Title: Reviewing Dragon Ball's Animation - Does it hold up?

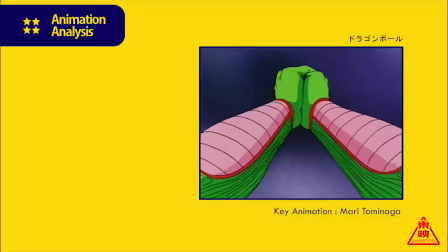[20:38]
For whatever reason, the composition of Studio Live's team was quite small, with a couple of Toei's own animators assisting in their episodes for various periods.
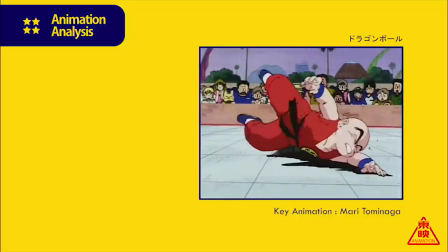[20:47]
Over the span of the series, there would be only two key animators that would be there from essentially beginning to end.
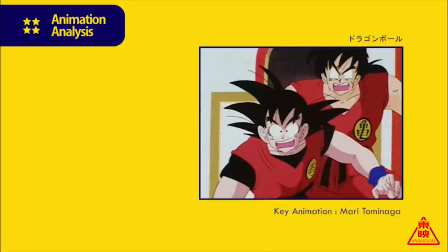[20:53]
Of course, Yuhio Ebisawa, but also Marie Tominaga.
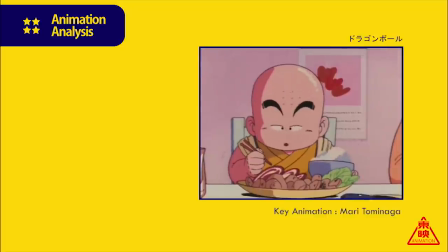[20:57]
Tominaga was a fairly new face to the industry, and with Dragon Ball marking some of her very early work within it.
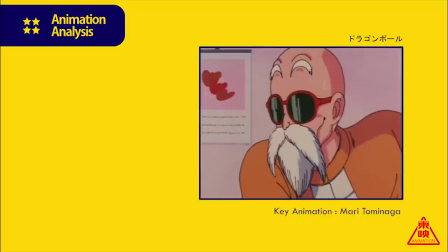[21:03]
At this point, Tominaga, as per norm for new animators, had been working as an in-betweener at this time for two years.
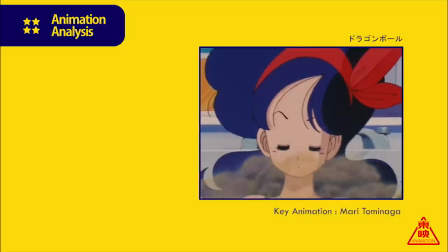[21:09]
However, after the studio's first entry on Dragon Ball, she would receive a promotion to the position of key animator.
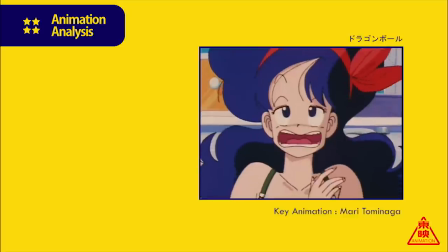[21:16]
With her initial contributions in this role,
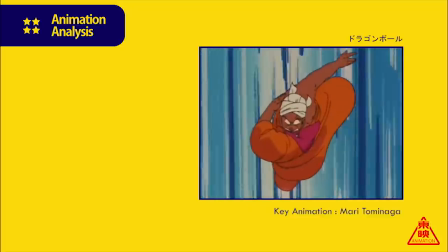[21:18]
she was still being taught by her mental Ebisawa fundamentals such as how to time out her cuts and communicate weight with action scenes,
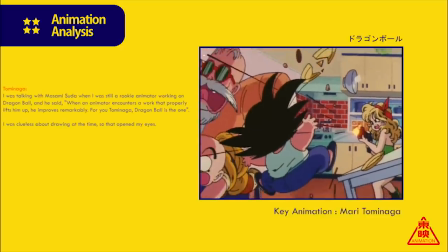[21:25]
so naturally it's quite rudimentary work and she would probably be the first one to tell you that. What more so saw the most progression while she was on the series however, was her character art.
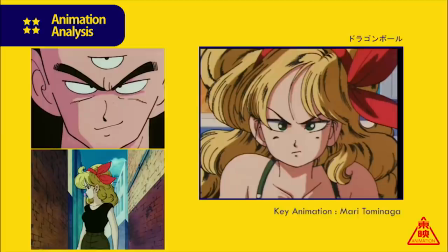[21:35]
If you ever notice a drawing that's very appealing in a live entry, there's a high chance that's her.
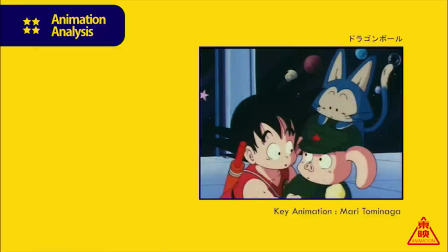[21:39]
She was quite versatile in her approach adding charm to the smaller characters like Goku and Oolong through more rounded lines and soft expressions while also
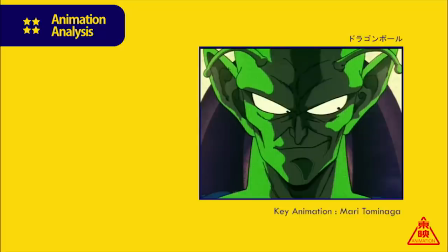[21:48]
being able to draw very intricate drawings you wouldn't be mistaken for confusing with Sato or Aguchi and there's a high chance there was inspiration drawn from the latter.
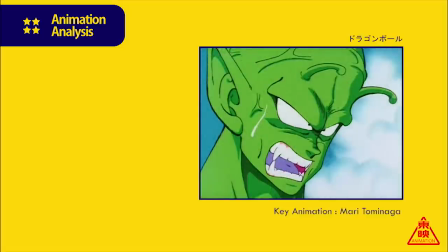[21:57]
This wouldn't go unnoticed either gaining praise from somewhat of a superstar in the industry at the time Masaaki Suda.
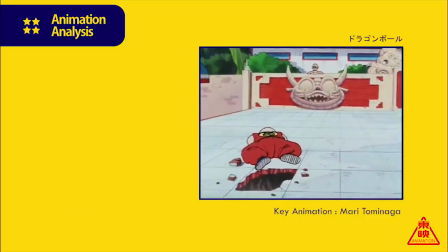[22:03]
Unfortunately after the conclusion of the series she wouldn't be there for its sequel being moved over to many of the studio's other contracted work,
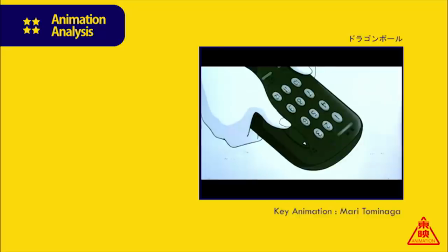[22:10]
however would go on to have quite a successful career, landing herself on other big Toei titles such as Sailor Moon and as a character designer no less,
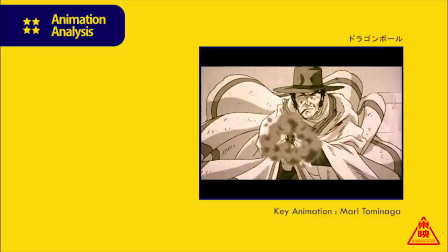[22:18]
while also becoming a fan favourite supervisor, and would go on to be quite a notable figure in more recent years on Doctor Stone.
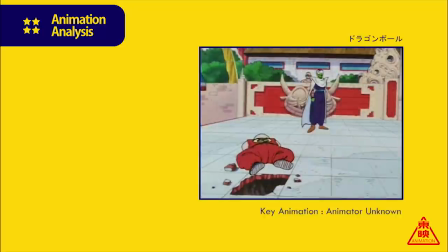[22:24]
Her presence on the series may go unnoticed by most Dragon Ball fans, but it was certainly welcome regardless.
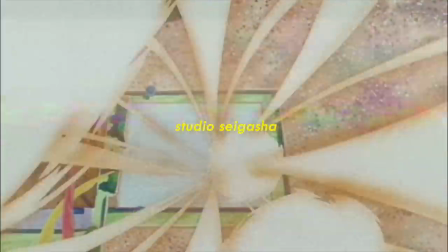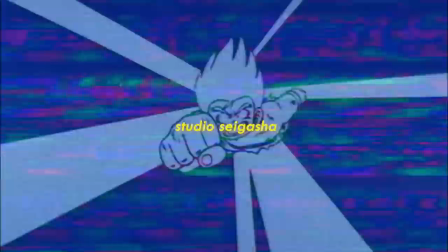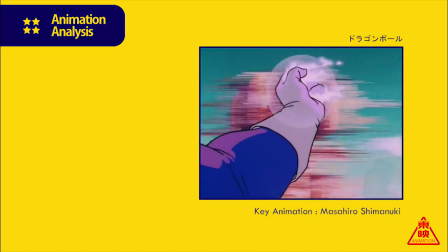[22:41]
Studio Seigasha. They would be regarded as one of the top studios on the franchise, thanks to their distinctive work on Dragon Ball Z and Dragon GT.
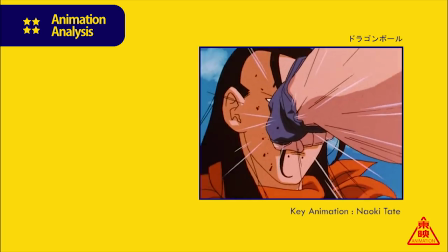[22:50]
However, this era is more so their quieter one.
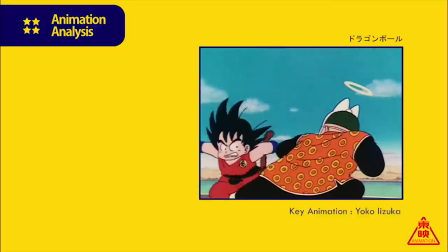[22:52]
Somewhat understandable considering two of their future top action aces, Naoki Tate and Kazuya Hisada, would be still in-betweening at this time.
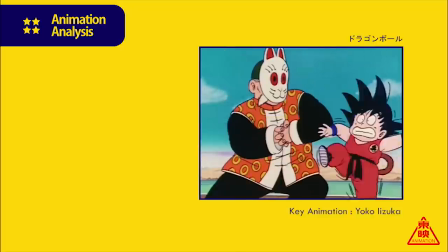[23:01]
Even so, the team would bring quite a unique flavour to the production.
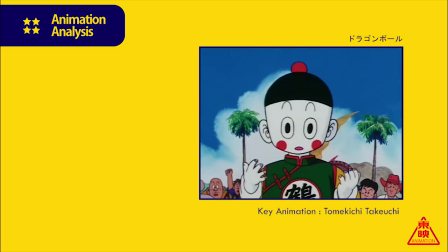[23:04]
One of the main figures in this era would be Tomokichi Takeuchi, being both a mentor to the Seigasha crew,
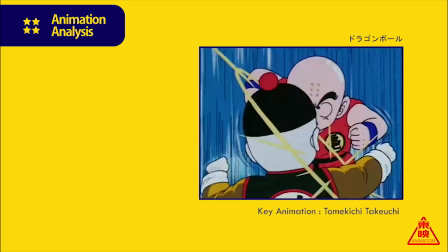[23:10]
as well as a regular supervisor until later becoming further involved contributing key animation.
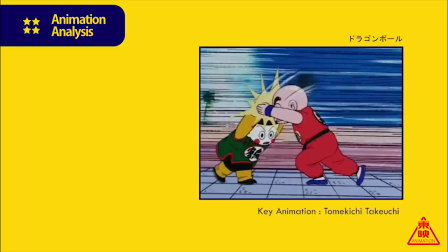[23:15]
Takeuchi's entry into the industry would be somewhat unique. In simply how much of a latecomer he was entering in within his 40s,
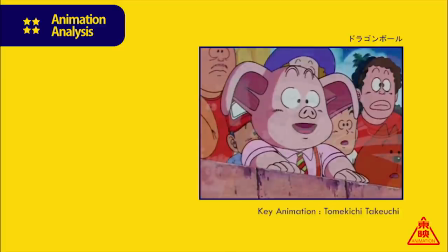[23:22]
and considering the toll working within the confines of a TV anime takes, you would think that by the time he reached his 50s,
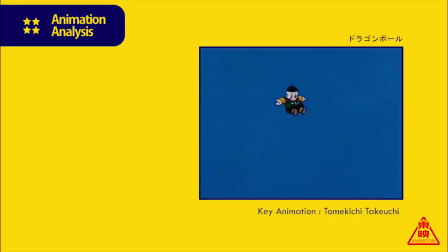[23:29]
he would have called it quits and moved on.
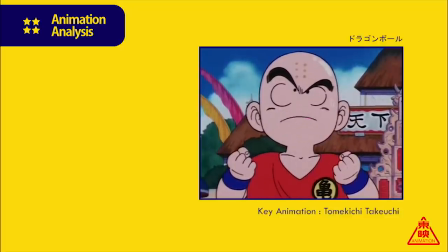[23:31]
Instead, it was much the opposite being in his mid-60s by the time he lands on Dragon Ball, and generally speaking, that experience did show.
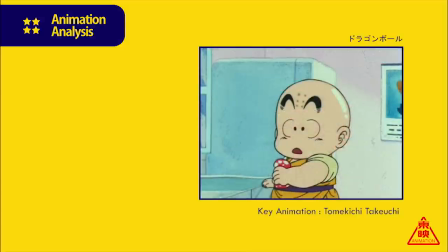[23:38]
There's a firmness to his lines and shading quite distinct to any other supervisor, and gradually Takauchi would continue to push into a more bolder look for character art,
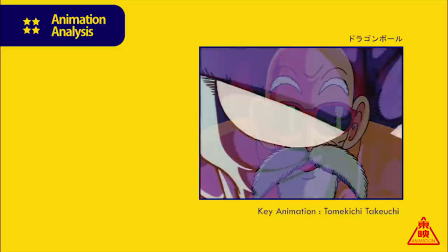[23:47]
increasing his use of three tones for shading with precise hatching layered on top.
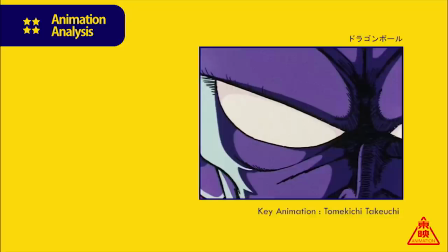[23:51]
Somewhat ahead of his time in one sense as this would become a standard approach in Dragon Ball Z and likewise
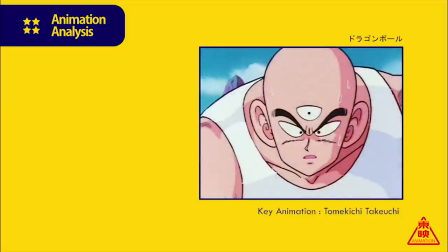[23:56]
an appropriate one in this era considering the darker tone the source material was gravitating to,
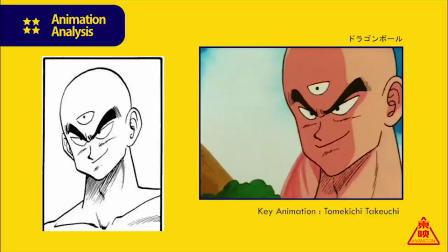[24:01]
a feature of Takauchi's early work that's severely overlooked.
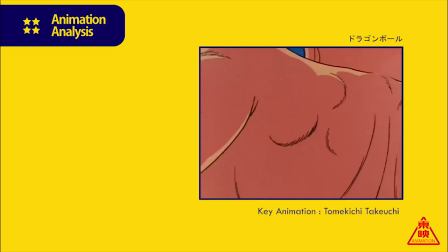[24:05]
With all that said, it wouldn't be all that surprising to say the principle of boldness was a core feature of how he handled movement.
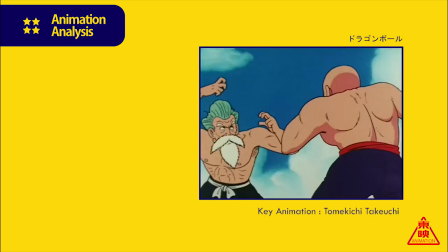[24:11]
Characters actions would be paired with a stack of speed lines and large effects to represent contact between objects, whether it be a character's foot touching the ground or a fist connecting.
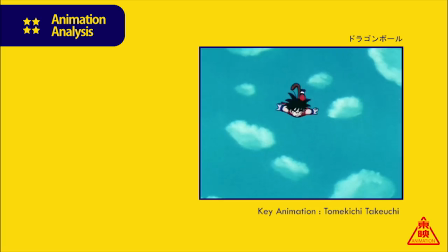[24:20]
Then finally add his love for impact frames and drawing exaggerated expressions into the mix and you have a formula for some powerful action with a rather economic use of drawings.
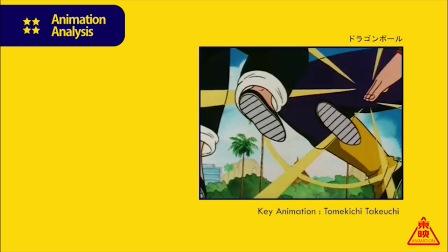[24:29]
The only downside to his work excelling further was his posing and linear nature of said movement giving a rigid feel to his animation.
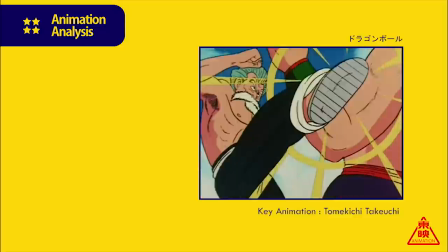[24:37]
Even still the fact that he would try to add a lot of movement and detailed choreography all while supervising is still an impressive feat.